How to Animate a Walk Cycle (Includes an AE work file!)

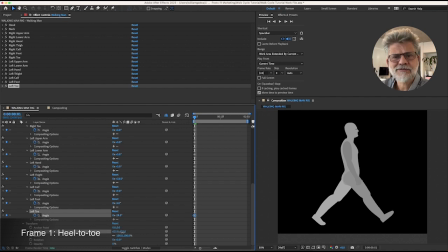[4:08]
If you see a walk cycle and it doesn't look exactly right, chances are it's probably because it doesn't have a very good heel to toe position. This is the point in the walk where you're nearly flying through the air and you've just got very little contact with the ground.
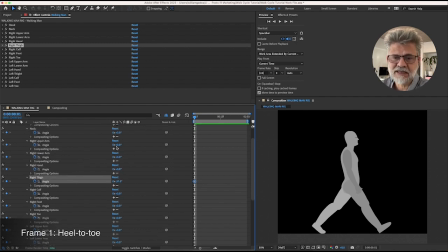[4:29]
In this case, the heel of the right leg, the forward leg, is just touching the ground, and the toe of the back leg is just touching the ground. The front leg should be completely straight. The back leg is just slightly bent, and when the right leg is forward,
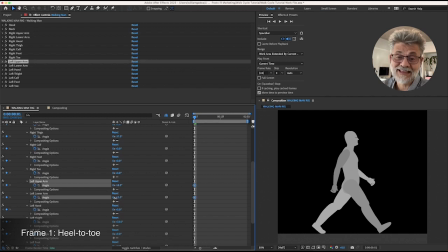[4:47]
the right arm is back, and when the left leg is back, the left arm is forward. I like to put a little bit of a bend at the elbow of the forward hand. and then straighten it in the backhand, just so that the arm doesn't look completely stiff, right?
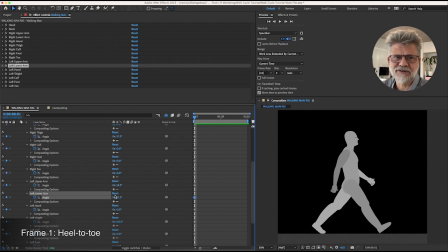[5:05]
It's going to be just bending very slightly with the arm swing. Okay, so we should have a keyframe on all the
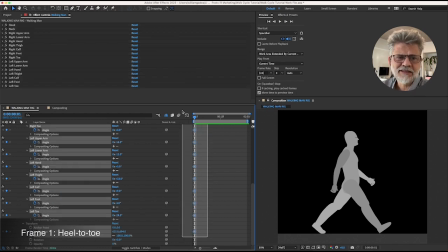[5:22]
character controls. This is just something I do.
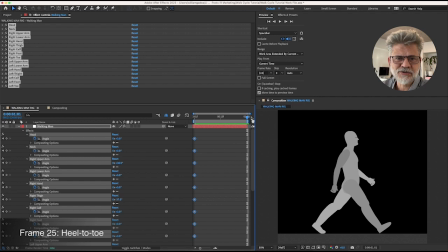[5:26]
It's a little obsessive, but I just hate to go to a new scene and change a keyframe and then have that change a pose that I've created somewhere else.
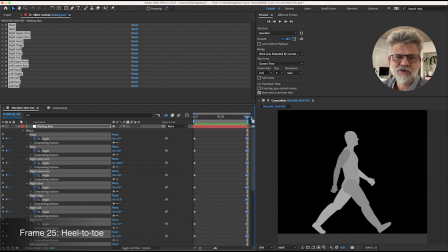[5:41]
So just to be absolutely sure, I create a keyframe at each major pose I create, and that keeps each pose impregnable from change by any other pose.
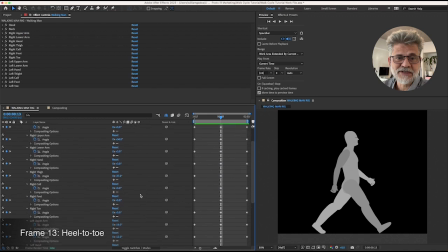[6:00]
I'm sure you will come up with your own ways of working, though. There are other ways of working. So we've copied the first frame onto frame 25, and now we're going to create the heel to toe on the middle frame, frame 13.
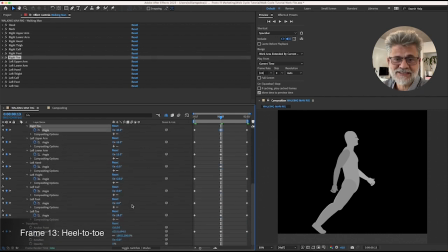[6:19]
And while frame 1 and frame 25 are exactly the same, they're just a copy of the same keyframes, frame 13 is going to be the exact opposite.
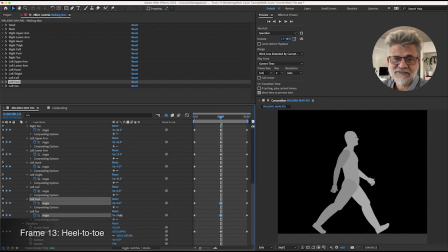[6:30]
While before the right leg was forward, now the right leg is back, and the left leg is forward, and the right arm that was forward before is now back, and I'll let me get to that when I get to it.
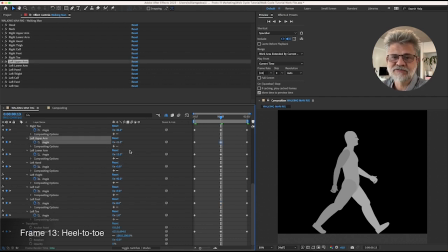[6:45]
But basically, we are just reversing the pose that we had before, and that's going to create, as you will see,
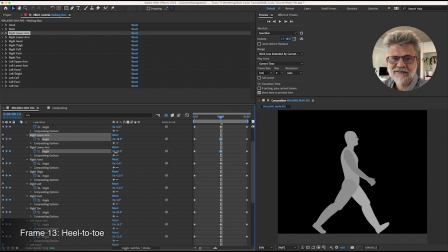[6:59]
a sort of a Nordic track feel once we start running through these keyframes. Yeah, I'm kind of using the previous position of the arm to kind of determine the new position here.
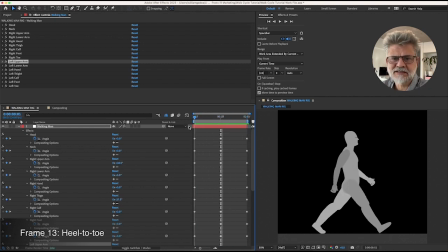[7:22]
You could put a little bit of swing in the wrist, but I think that's a detail that you can add later if you want. Now we're going to go to frame 7, and we're going to create the first passing pose.
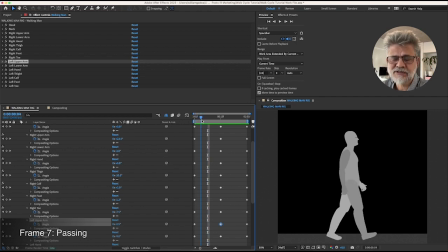[7:39]
I call this the passing pose because the leg that had been back is now going to pass by the forward leg that is now planted on the ground. So the legs are straight up and down.
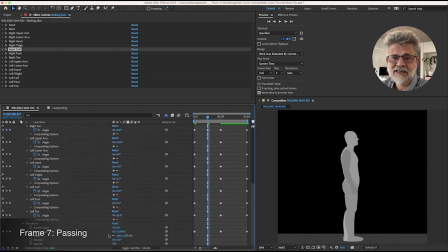[7:54]
I'm zeroing them out. The interpolation of the arms is going to do all your work. You don't need to touch the arms right now. They're where they should be.